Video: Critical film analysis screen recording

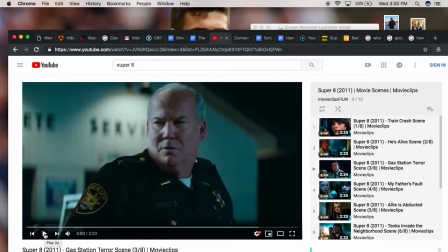(0:01)
Okay, so this scene is from the movie Super 8, directed by J.J. Abrams, and basically what the movie started out with is there was this big train crash, and it released a bunch of gray Rubik's Cubes that were part of this kind of being,
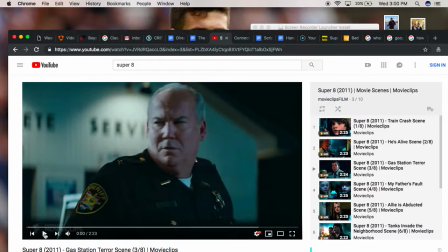(0:18)
this organism slash alien sort of being that's terrorizing this town, and the sheriff right here in the picture was trying to, here let me make it full screen.
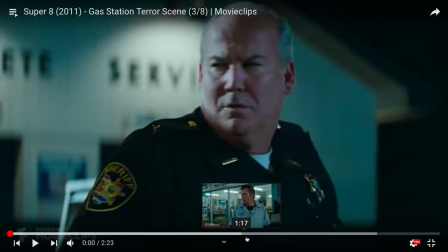(0:30)
was trying to find out what the being was or like what was going on in the town and this scene is the scene of his death and it was just a great suspenseful scene that I thought was pretty brilliant.
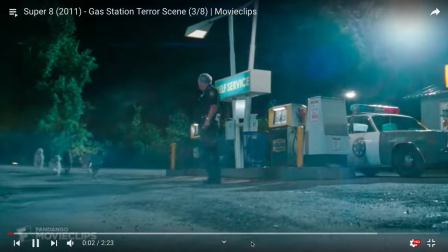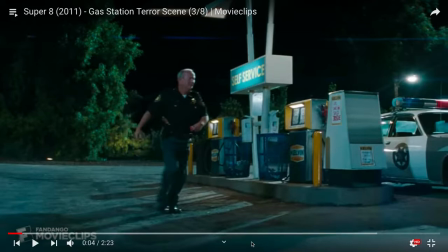(0:50)
Okay here we have like dogs walk by and I love how like this scene opens up because animals running away are always a warning that a storm is impending and like this alien sort of being represents the storm that is draped over this town and it's causing all this trouble and it can just strike at any time it wants.
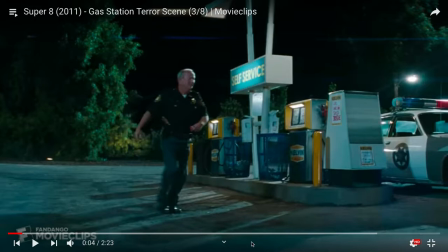(1:07)
It really introduces the suspense in the scene and the mystery and it's really brilliant foreshadowing of what's about to happen in the scene. And I think animals can always be an indicator of foreshadowing when something bad is about to happen because animals sense things sometimes better than we do. And J.J. Abrams uses that to his advantage.
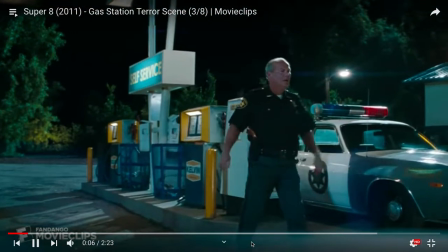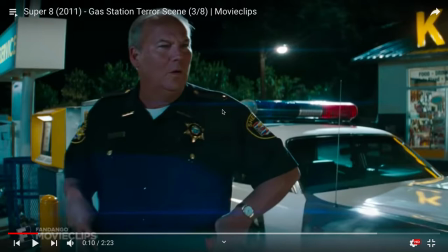(1:34)
I mean, another great zoom-in here is the zoom-in on the sheriff's face. it's a clear indicator that the sheriff now knows something wrong as he's just seen the animals run away it this close-up like abrams uses a lot to emphasize like the anxiety and like they're like the sense of
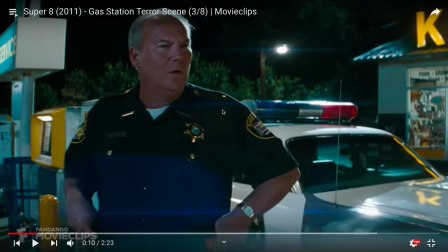(1:49)
bewilderment in a character's face and right here he's very confusing he knows that i mean he knows something bad's about to happen but he doesn't know what's what's going to happen and he just is very confused and there's a lot of anxiety on his face he seems very anxious
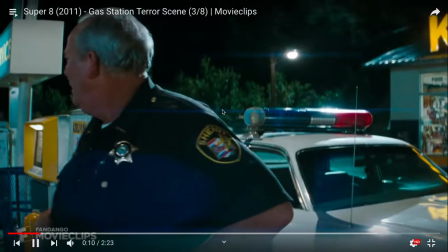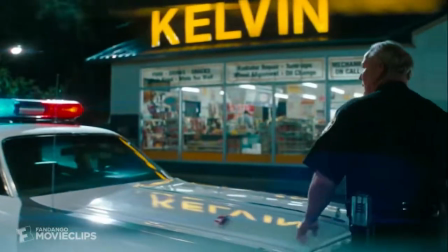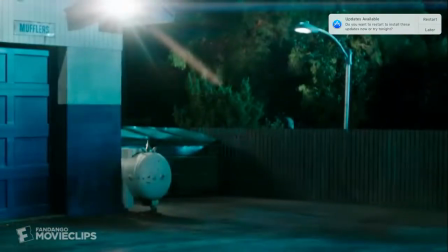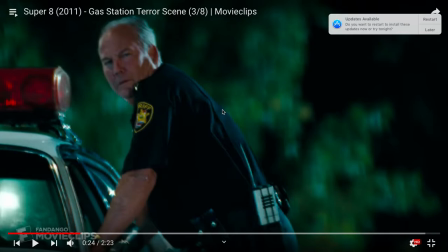(2:21)
okay this is this like little these sounds and these quick sounds and jump scares sort of are this is like typical horror movie mystery movie techniques and like with the sound sound used at jump scares jump scares and then ruffling the bushes shows like the mysterious being is like around him but you
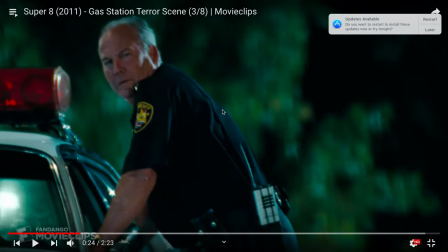(2:40)
can't see it and it's it's asking me making the audience ask questions also but like i what i think is unique about it is abrams uses different tech um like different camera angles and techniques to show the different emotion like on the um where the different point of views like the sheriff sees
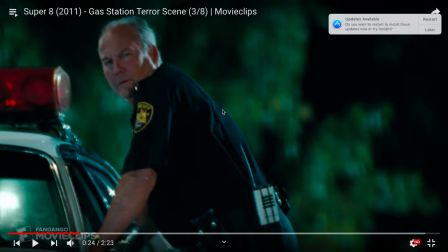(2:59)
like this long shot right here showing his his clear fear and the shot through the um right here
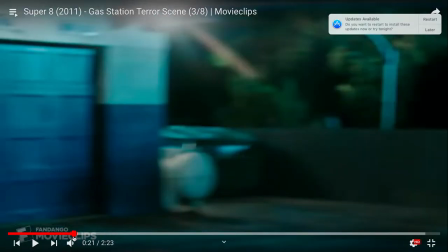(3:05)
i think it's um through the through
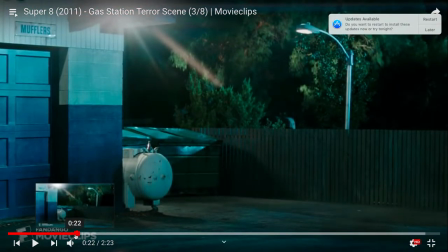(3:12)
the police car which i thought was really interesting and then the ruffling of the bushes like you can't see the sheriff's face here but like you but the audience so it's sort of like dramatic irony but not really but it's very great foreshadowing he his use of sound is great foreshadowing to what's about to come happen okay